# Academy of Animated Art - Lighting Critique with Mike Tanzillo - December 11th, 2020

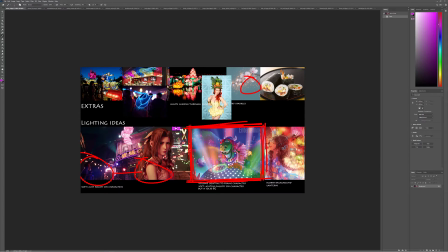Yeah, like, all about this disco scene from Toy Story. All underlight, lots of like fun little light rays. I see that you're talking about the soft roll off on the characters and the blurry background lanterns.
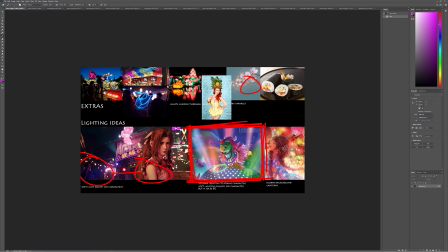Like, all super, super, super cool stuff. Oh, and then you got the sprinkles up there. I do really like the lanterns behind this. Do you see how these are like nice and glowy, but then there's like these points of light in there? I think that's really, really cool. But let's talk about this one here. Okay.
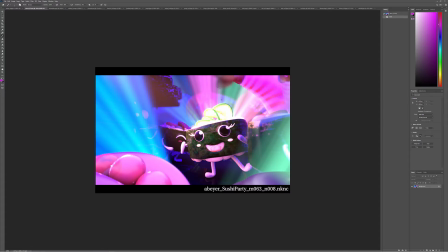So we've got, I love these streams of light coming up. I think they're super cool. I think they're positioned really well. I would tone the foregrounds ones down just a little bit. In terms of their density, I would make them a little bit less dense. In terms of the character lighting, I think she's looking good.
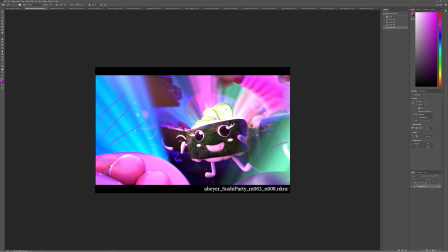It's a really good start. Her bright points are getting a little bit bright. Like the cucumber up here is very bright. The rice is like, there's very little shaping within that, so you'd have to kind of tone that down a little bit. Additionally, what's going on underneath her, it could be picked up a little bit with a little less saturation in there.
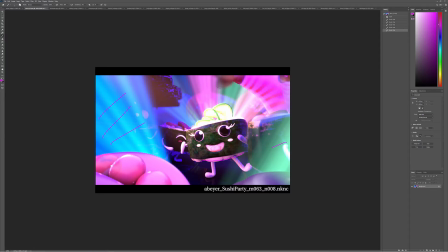So it's kind of balancing and bringing together the rice and her legs and stuff from the top and the bottom. These objects here in the foreground are so in the immediate foreground that we really need to take special care with them.
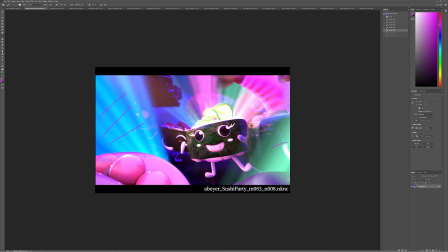Right now they just feel a little bit plasticky, and I didn't know if you wanted any kind of translucency or subsurface scattering or anything like that on there. But this is really, really beautiful. Just watch out.
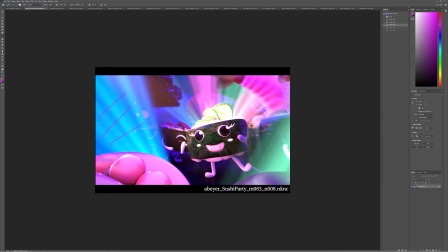Oh, there's a little weird depth of field-y thing happening up here where this is, and maybe it's just my perception of it, but this looks super crisp, and then something on top of it is very blurry. Maybe that's just like way in the foreground, and I'm just not totally understanding that.
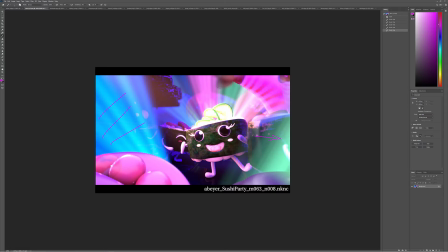I would also move this character over a little bit just so we can see the entirety of the silhouette of the main character. But yeah, the biggest things would be, let's soften the density on those. Let's get these white points more in tune with one another.
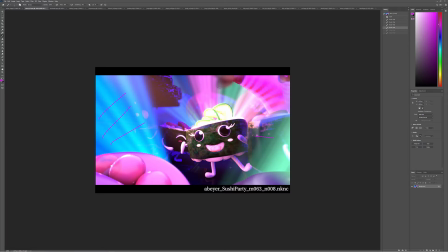It's totally fine that these are a little bit darker and a little bit more saturated, but just the extreme difference is a little much. Yeah, and then we'll go from there. But I think this is coming together well.
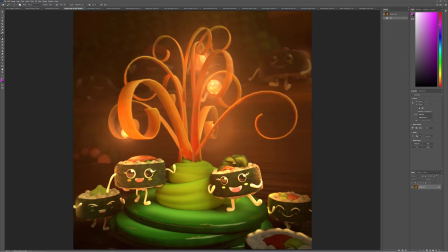I think this is going to be a lot of fun. All right, Annabelle. This looks great.
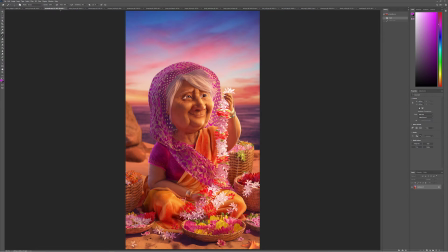I think that the only thing that I would do is try and add a little gobo or something just to kind of darken some of this ground right in this like mid-ground area. So it's like nice and bright around her. It gets a little darker in there, and then it can kind of fall off into the distance there.
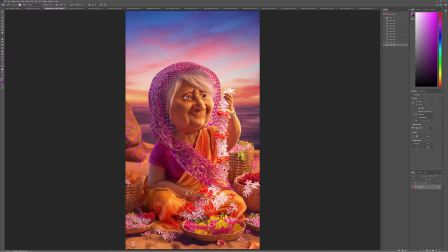But that's all I would change. She looks great. Everything else is looking really, really, really great. And then again, and then I maybe just darken a little bit in this triangle there. But that's all I would do there. I think you've done a really brilliant job with this. Ashley.
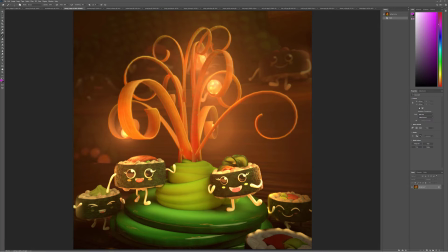Okay, depth of field looks a lot better. Glowy orbs look pretty cool. The one thing is, this is tricky. So there is a nice warm wash over everything, but it's kind of,
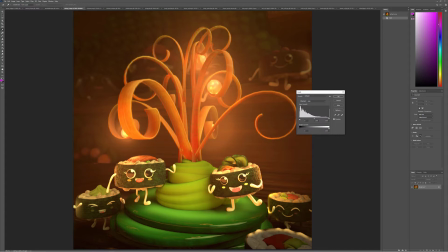I almost want it to be a little bit less, I don't know if invasive is the right word, but like a little bit
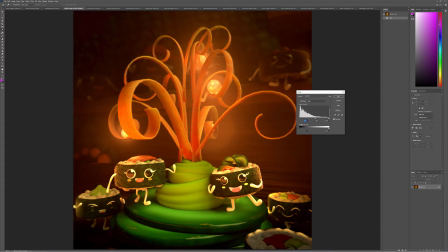less kind of everywhere. I kind of, especially down here on the characters, what I want is,
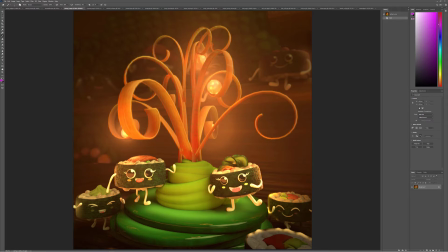because it's kind of like lifting their values a little bit and not allowing us to really kind of make them feel nice and rich. So you know what, it might just be a matter of toning it down overall. I think the characters themselves look really good.
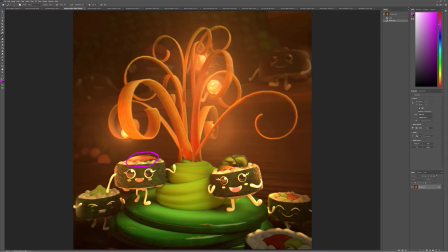I think this sushi on top, it's too bumpy. It needs to be like nice and kind of smooth with like a silky finish to it. It's got too much of a rough texture to it. Yeah, let's look at some reference of like tuna or salmon on top of a roll like that to get that nice smooth quality. Boom, boom, boom, boom.